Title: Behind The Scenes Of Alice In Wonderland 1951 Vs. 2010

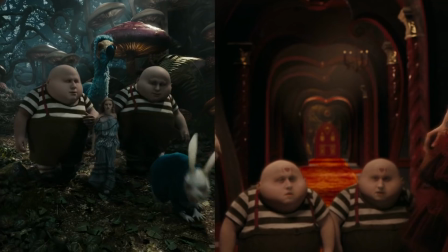The audience needed to see their eyes, them, but in a mutated, refined form.
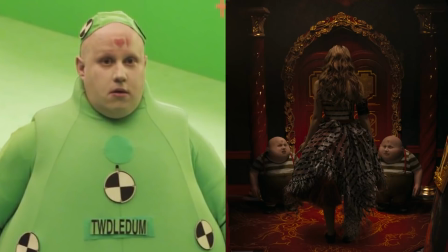The use of motion capture suits, however, helped Tim Burton create the difference in size between Alice and Wonderland's strange inhabitants.
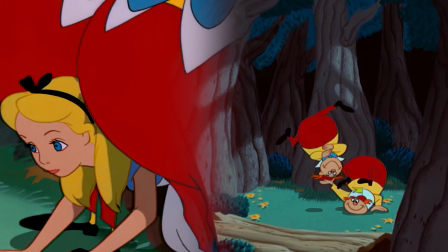And of course, double up one actor into two characters. In the 1951 movie, however, the Tweedle Twins were purely animated.
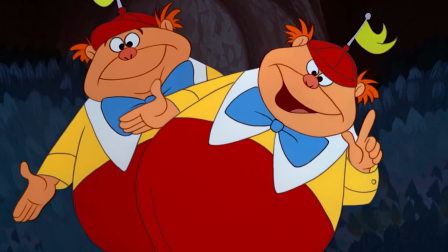They have the same kind of crazy logic and argumentative personality traits as their 2010 counterparts.
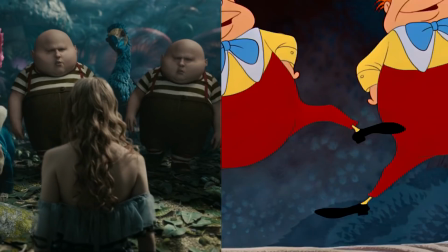But Walt didn't have to use a body double and CGI to place the same actor in the shot twice like Tim Burton had to. Someone has stolen three of my toys!
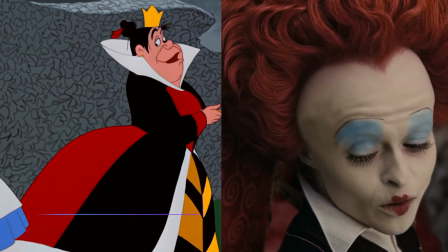The Red Queen is another character in the 2010 movie that was filmed using both live-action and camera trickery techniques.
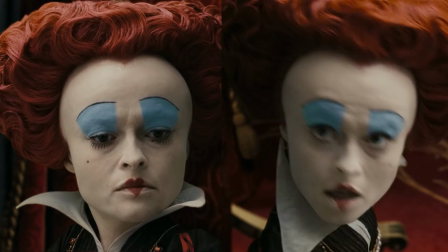Tim Burton used a digital Dalsa video camera when he wanted to get really close up and really enlarge her features.
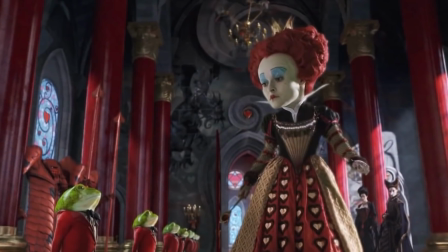The inflated head shows how Tim Burton's Red Queen was also inspired by Tennille's drawing of the Duchess character in the stories.
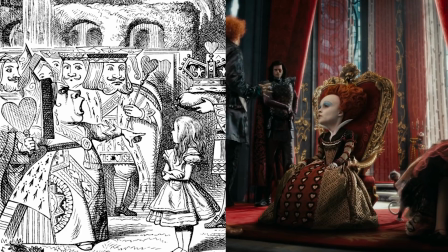She's also a combination of the Red Queen from Lewis Carroll's Through the Looking Glass and the Queen of Hearts from Alice's Adventures in Wonderland.
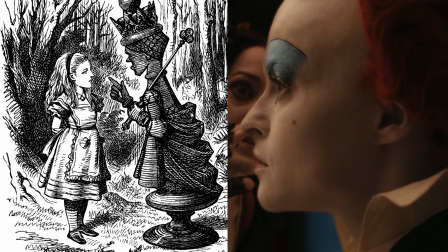And even during Lewis Carroll's lifetime, the two queens got confused. So it's no surprise that many film adaptations combine the two.
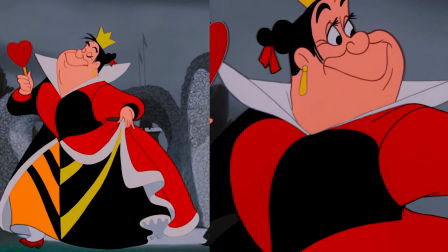This also happened in the 1951 animation, where the Queen of Hearts uses dialogue from the Red Queen.
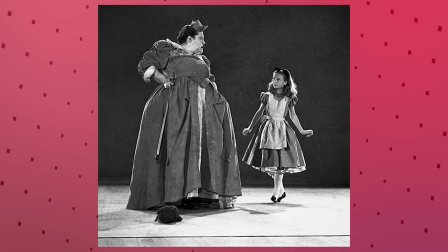In the 1951 movie, Walt used the live-action reference process for the Queen of Hearts scenes too.
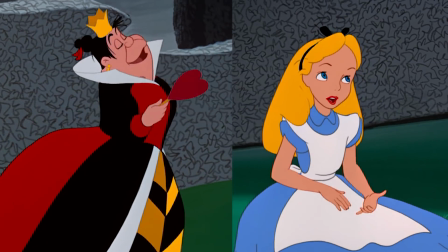While she had a normal-sized head, she was much bigger in general than Alice. What are the other differences between the queens in the two films?
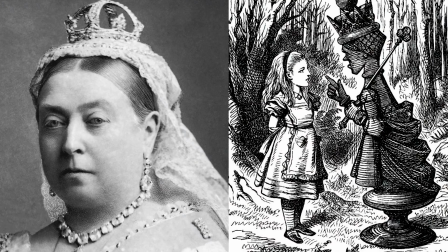Well, there's inspiration. Many commentators believed Lewis Carroll's original to be a caricature of Queen Victoria.
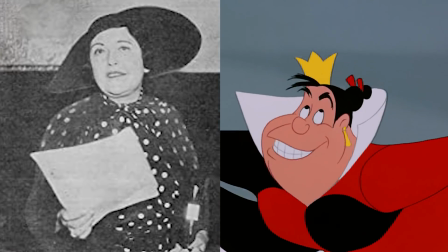And for the 1951 Queen, Walt reportedly said that she was somewhat based on gossip columnist Luella Parsons, who wore her hair in a dark bun. Disney historian Les Perkins also admitted that it's not uncommon for the studio to take people they know and caricature them in an animated film.
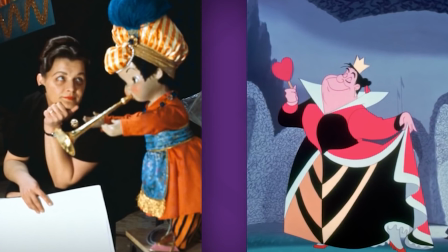However, he then showed a picture of Alice Davis, who was the wife of animator Mark Davis, and did a lot of costume work for Disney.
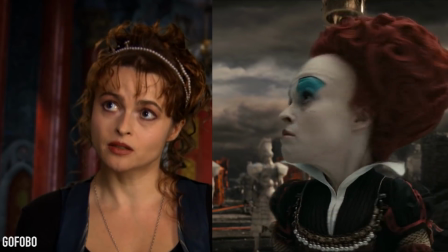As for the 2010 Queen, Helena Bonham Carter revealed that she based the bossy character on her 2-year-old daughter, Nell.
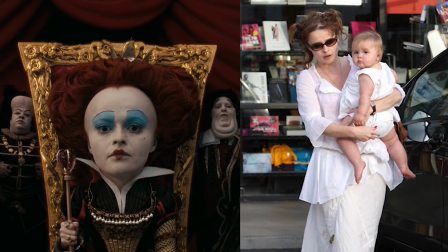The actor could see many similarities between the Queen and a toddler, being a tyrant, no sympathy, no empathy, just commands, and it's all about her.
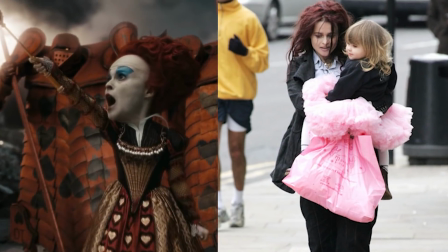Wonder what Nell thinks of that now.
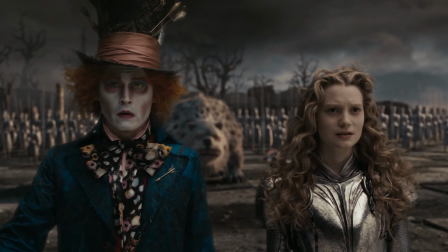This is impossible.
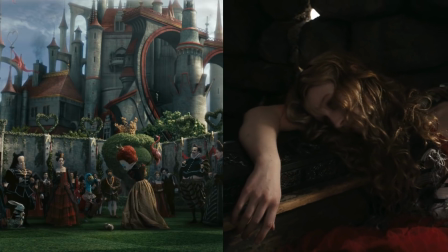There are plenty of characters that are in both movies, including those we've already mentioned: Alice, the Mad Hatter, the Queen, Tweedledum and Tweedledee, and the White Rabbit.
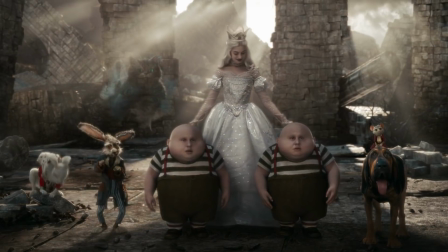But the 2010 movie includes more characters from the original source material.
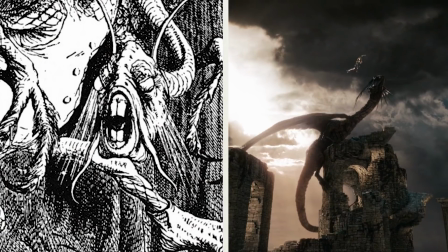There's the White Queen, who is played by Anne Hathaway, and there's the Jabberwock, or Jabberwocky, in Lewis Carroll's nonsense poem and Tim Burton's film.
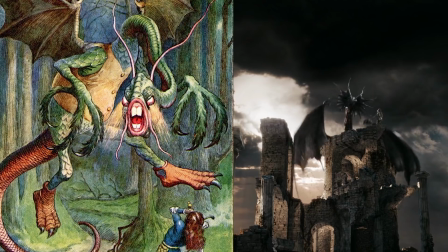In Sir John Tenniel's illustrations for Lewis Carroll's book, it's a pretty freaky creature, and the film version doesn't stray too far from the source.
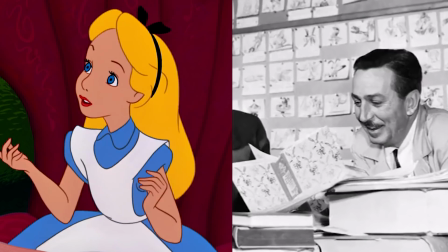But did you know that Walt Disney did intend to include the Jabberwock in his 1951 animation, right up until a year before the film was released?
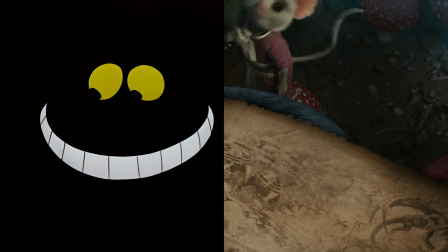He'd planned a sequence where the Cheshire Cat sings about the dragon, and 2 other freaky creatures too.
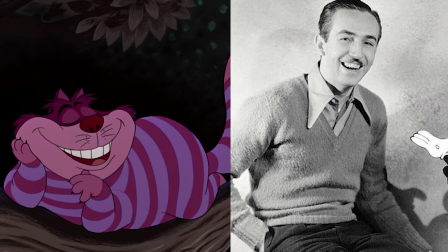Beware the Jabberwock, the Jub, and the Bandersnatch.
But Walt thought the Jabberwock was too scary, or the sequence was too long, and so it got cut.
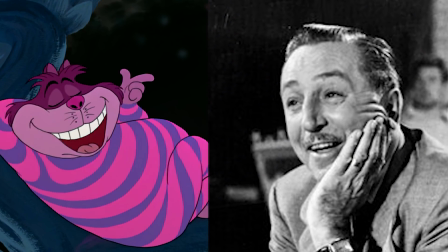They found the original sheet music for the cut song I'm Odd in the vaults and released it decades later.
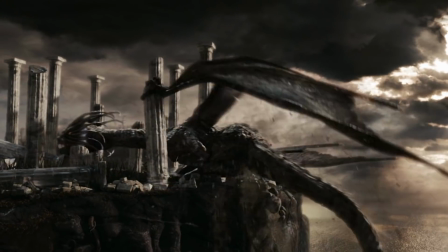The huge dragon creature was, however, included in the 2010 movie.
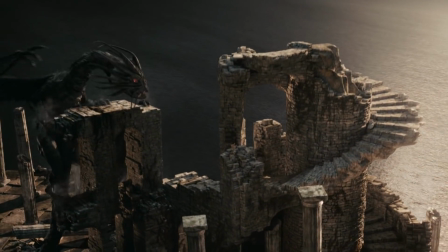And given that it's pretty terrifying, you can see why Walt didn't think the dragon would have sat well in the cartoon.
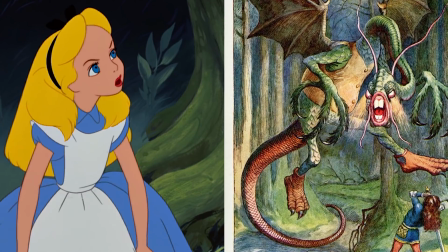So Walt had to cut characters. But did you know that he also added a character of his own imagining?
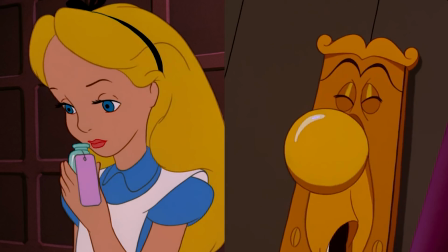And that's the talking doorknob. He was created in order to avoid a long explanatory monologue at the beginning of the story.
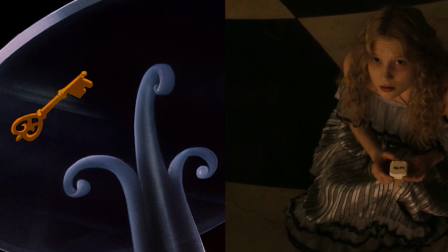But that's not the only interesting thing about that scene. We can compare the different approaches to shooting the movie with the scene where Alice tries to open the door.
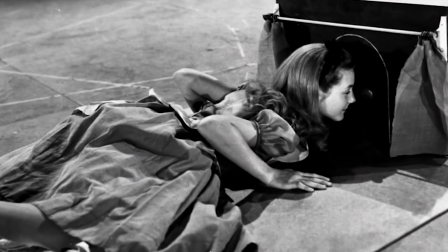She has to grow bigger and smaller to make it work. There's footage of Catherine Beaumont acting out the scene with a prop for the 1951 version.
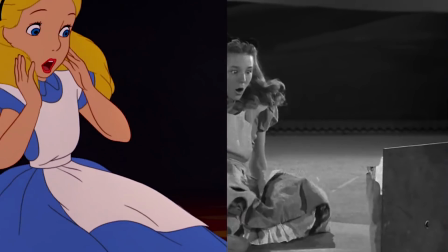This is an example of the live-action reference process they used, so the animators could create believable moments.
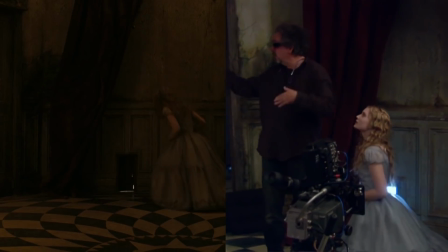Look behind the scenes of the 2010 version, however, and Tim Burton simply used a live-action scene of Mia Wasikowska trying to open the door.
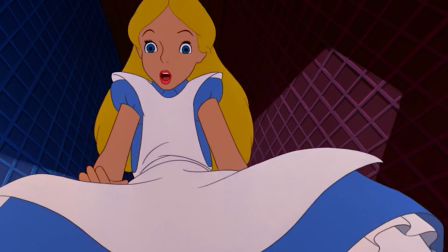When it comes to getting bigger, the animators could easily draw this difference for the earlier movie.
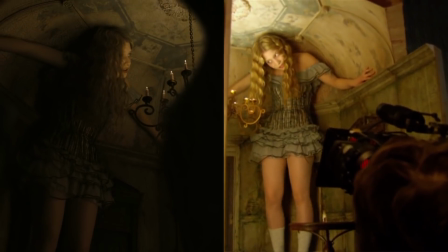But in the later movie, they had to create a set that made it look like Alice was big.